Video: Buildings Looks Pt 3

Hey guys, welcome to part three of our series on building looks. We've come a long way in our first two videos, but today we're going to move past contrast curves and split toning and use color theory to add a harmonized palette for our images. Creating this color palette is a huge part of adding consistent polish to your look, and it's going to save you tons of time when you get into grading your shots individually.
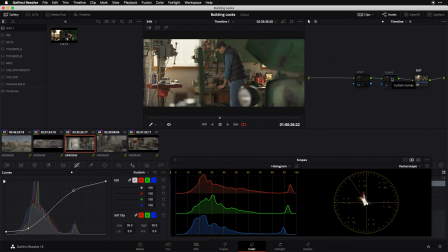Let's dive in. So let's do a quick review of where we've come thus far in the creation of our look that we've been working on over the course of this series we started off with our simple technical mapping here which is just taking me from my camera color space to my display color space that's great
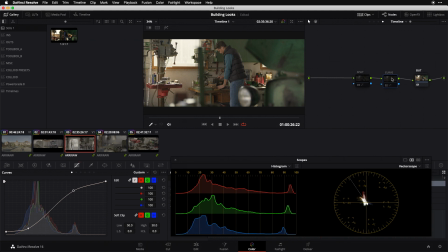now i'm not completely devoid of color and contrast but my image has no real character to it there's certainly no look going on so our first step from this point was to create our global contrast curve which you see here and when i flip this note on you can see its result it's
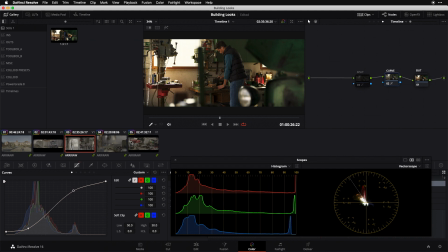a nice global baseline of contrast that's going to carry over across all of my image we've got a black point set we've got a knee we've got a shoulder and we've got a white point set good beginning next thing up that we did was create some split toning and add that into the
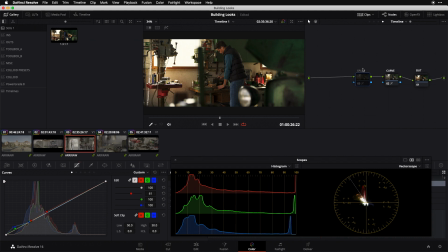mix of the contrast curve split toning being a push of cooler colors into our shadow regions and warmer colors into our highlight regions helps to create some more color separation some more colorfulness and some overall depth for our image.
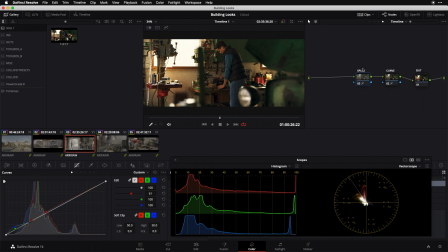So we're well on our way. Our image is really starting to come together, but we're now ready to really go in and refine and start looking at more minute details. Now what we're going to do today is not going to have as dramatic of an impact on the image as these first two steps did,
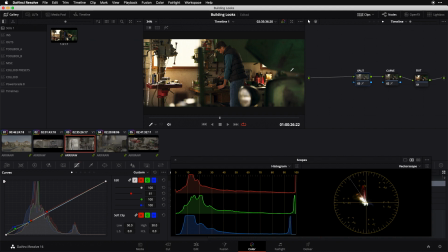but it's a huge part of the process of really finessing your look and taking it from an okay or a good look to a great look that is really going to elevate the entirety of your piece. so we're gonna do this with more curves we're gonna do it upstream of what we've done thus far
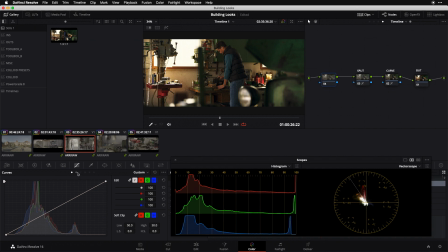and instead of using our custom curves we're gonna use a couple of our hue versus tools we're gonna kind of go through these one by one and make some adjustments on each so you can see the way I like to think about these tools and implement them when creating an overall look
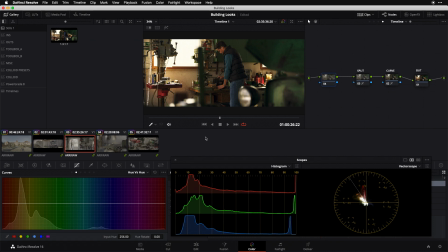so the first thing I'm gonna do here in my hue versus hue section is I'm gonna start to evaluate what are the colors in my frame that I may want to sweeten or rotate in some way. And the first one up that I'm identifying is the kind of like yellowy green of this cabinet that I'm seeing here.
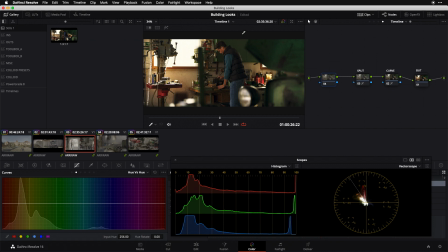I feel like I could get some better separation of it from the rest of the colors in the frame, get a more pure primary green by rotating things counterclockwise a little bit. So let's look at what that looks like. I'm just going to take my eyedropper here and drag this region right there inside the cabinets.
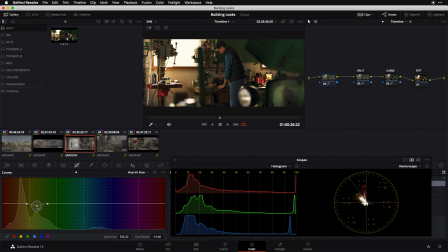Now I'm going to take my control point and I'm just going to start to drop it down, which is going to rotate me counterclockwise. You can see that little trace that's moving on my vectorscope right here, taking me from somewhere kind of in between green and yellow to a more pure green. And of course you can see it in the frame as well, that green is really popping now.
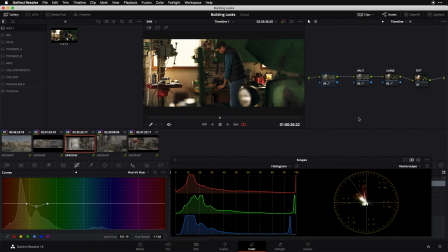And this is a good thing to remember, is that when you're making your hue rotations like this whenever you're making a rotation from a more secondary to a more primary hue like i'm doing right now secondary being like oh it's this hue sort of in between green and yellow and i'm taking it
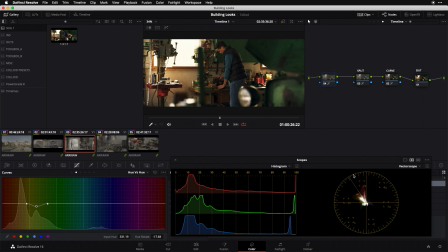toward more of a pure green in addition to the hue shift that you get you're also going to get a change in saturation things are going to feel more saturated because you're on a more pure primary hue after you've made that rotation and you may find in some cases that you want to
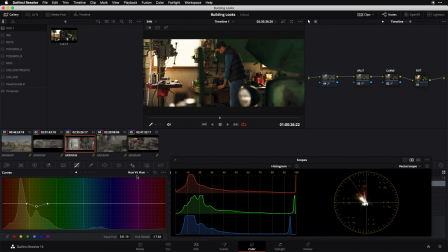counter for that when you get into your hue versus sat and say, hey, I want to desaturate this hue a little bit. Things are starting to feel too saturated. And the opposite is also true. If you were to be rotating from a more pure hue vector toward a more secondary one, that's often going to be accompanied by a perceptual saturation loss.